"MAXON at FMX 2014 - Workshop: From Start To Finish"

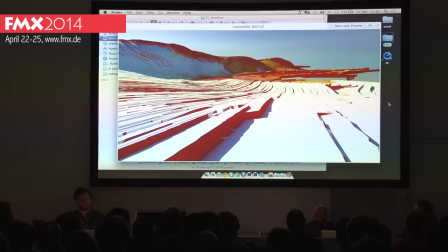(11:21)
And if you have the mesh, just rendering out these images doesn't really take long,
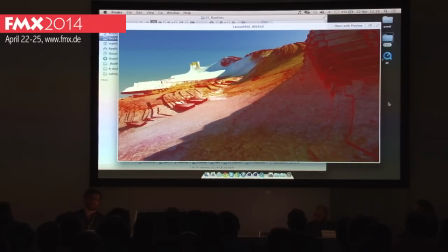(11:26)
but it's really quick when you notice that probably this is not going to be a style that we want to pursue.
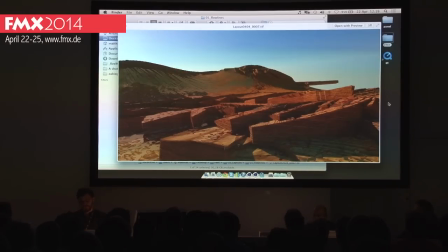(11:33)
So we render it out, take a look at it, say, nah, probably not. This one was a good idea once you have it in your head, but as soon as it comes out as an image, the idea didn't really prove well. The idea was to have it all in a wooden landscape,
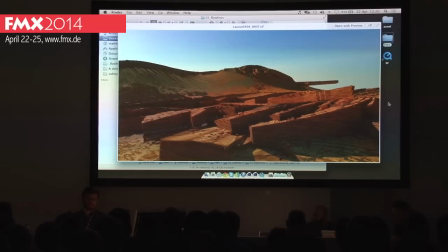(11:50)
because Austria is like that traditional country, and wood is a traditional material as well.
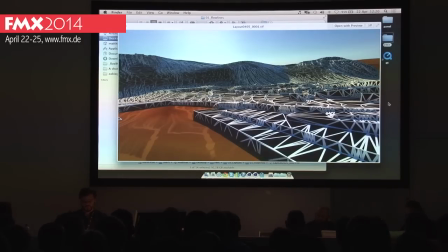(11:56)
So we rendered wooden landscapes,
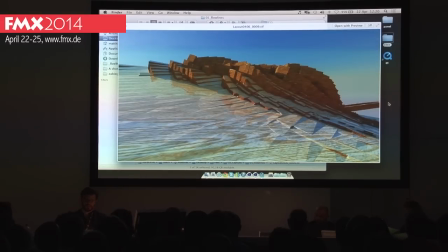(11:59)
which didn't really work out because it looks way too much like Grand Canyon, and we didn't want Grand Canyon, obviously, but Austria.
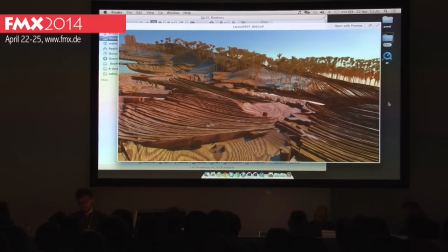(12:06)
So all these images look rather raw and not very developed, but it's not the point of rendering a developed image, but just seeing certain styles and just seeing what would be possible and what's probably not working.
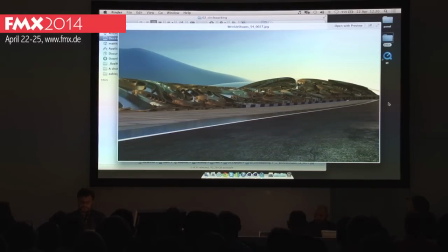(12:21)
Another example, totally different direction, is this thing here. It's circle packing, where you take different circles, like big ones, small ones, and you stack them so they fill up the whole area.
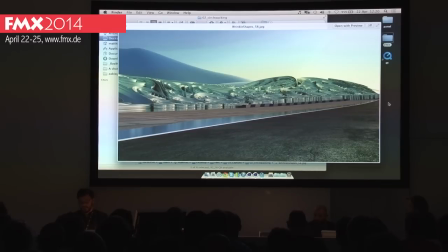(12:34)
And it looked pretty nice, but it was too icy looking. The race is taking place in summertime, in June, I think, and the client didn't want to have an icy, snowy landscape, so having metal circles
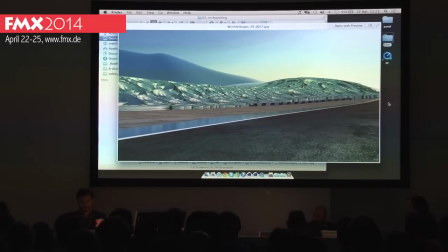(12:51)
was something that we wanted to try out, because the shapes are looking really nice just as shapes, but as a environment, it's not really working out because of the icy, snowy feel.
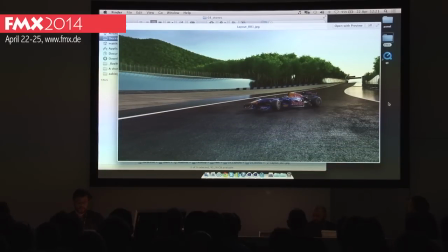(13:02)
So on we went. Totally different idea was to have realistic trees in the background, which was scrapped really quickly because we didn't want to go in that hyper-realistic kind of direction. The car and the track needed to be realistic with the asphalt, and the car is shaded in a more photoreal way,
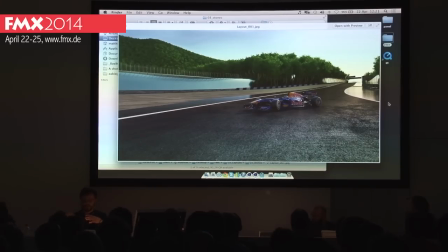(13:22)
but we wanted to have that contrast between a more photoreal way, car and then stylized background. So green photorealistic trees, no. So that's what we did.
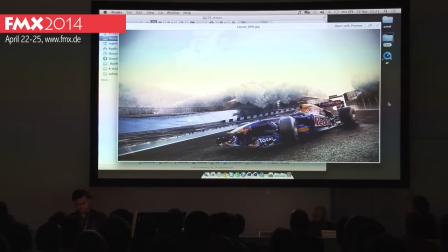(13:35)
We just took the textures of the trees off. But once again, it's looking very nice. These are one of my favorite layouts. There's more of them with different trees, like having crystals as trees and not the tree shapes.
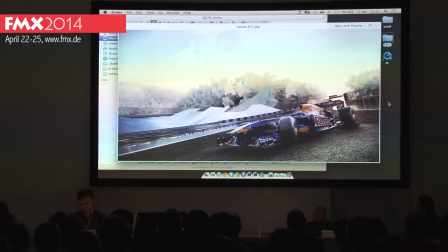(13:52)
But somehow it's looking very cool. But once again, when the client saw this, it was more like, ooh, way too snowy. Like we told you not to go into the snow direction, and then we were saying, well,
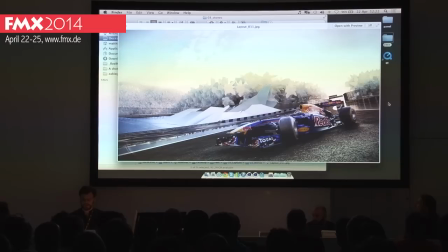(14:07)
it's not really snow, it's just that stylized, desaturated environment, and it makes the car pop out. Wouldn't that be an argument to go into a really stylized direction, because the car is popping out when you put it in front of a desaturated environment?
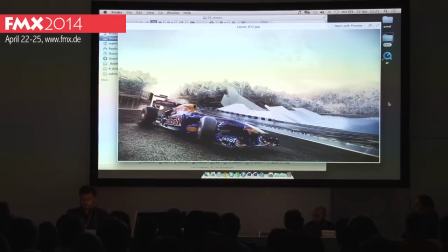(14:24)
But they said, no, that's snow. So, all right, no snowy environments,
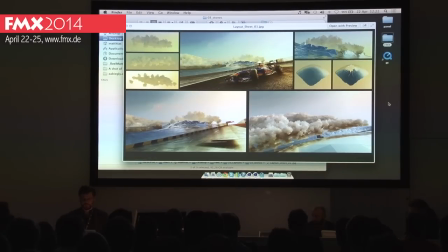(14:30)
even though in a sunset kind of mood, they didn't look that snowy, but we couldn't convince them. It was just, yeah, it's looking pretty, it's looking very nice, but no, please try something different.
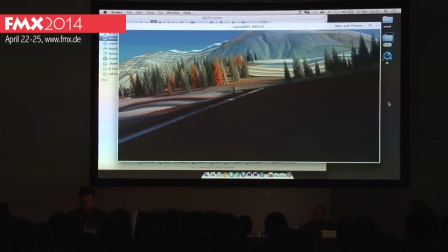(14:43)
So we went for stripes, because everyone likes stripes, and there's the trees back, because that was also feedback. We've got so many trees on our mountains, so why don't you put trees in?
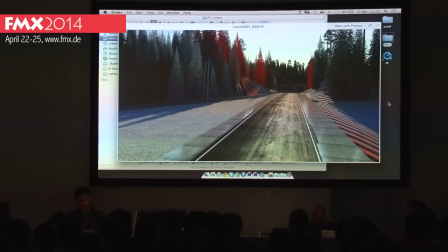(14:58)
So it's a bit hard to argue when you say, yeah, we wanted to go for something stylized, and they are saying, yeah, we want trees, so we put trees in, but we made the trees white and red and blue,
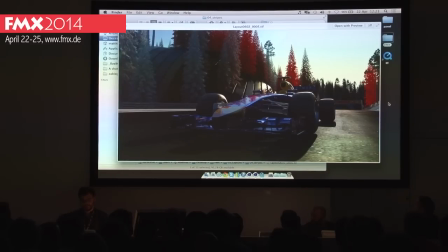(15:09)
so we are not going into the photoreal green tree direction, but have something just different,
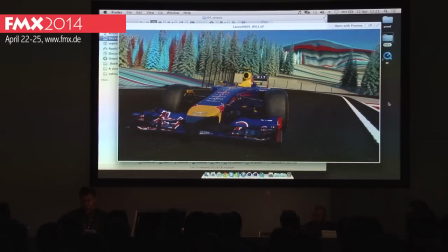(15:17)
which worked pretty well for quite some time.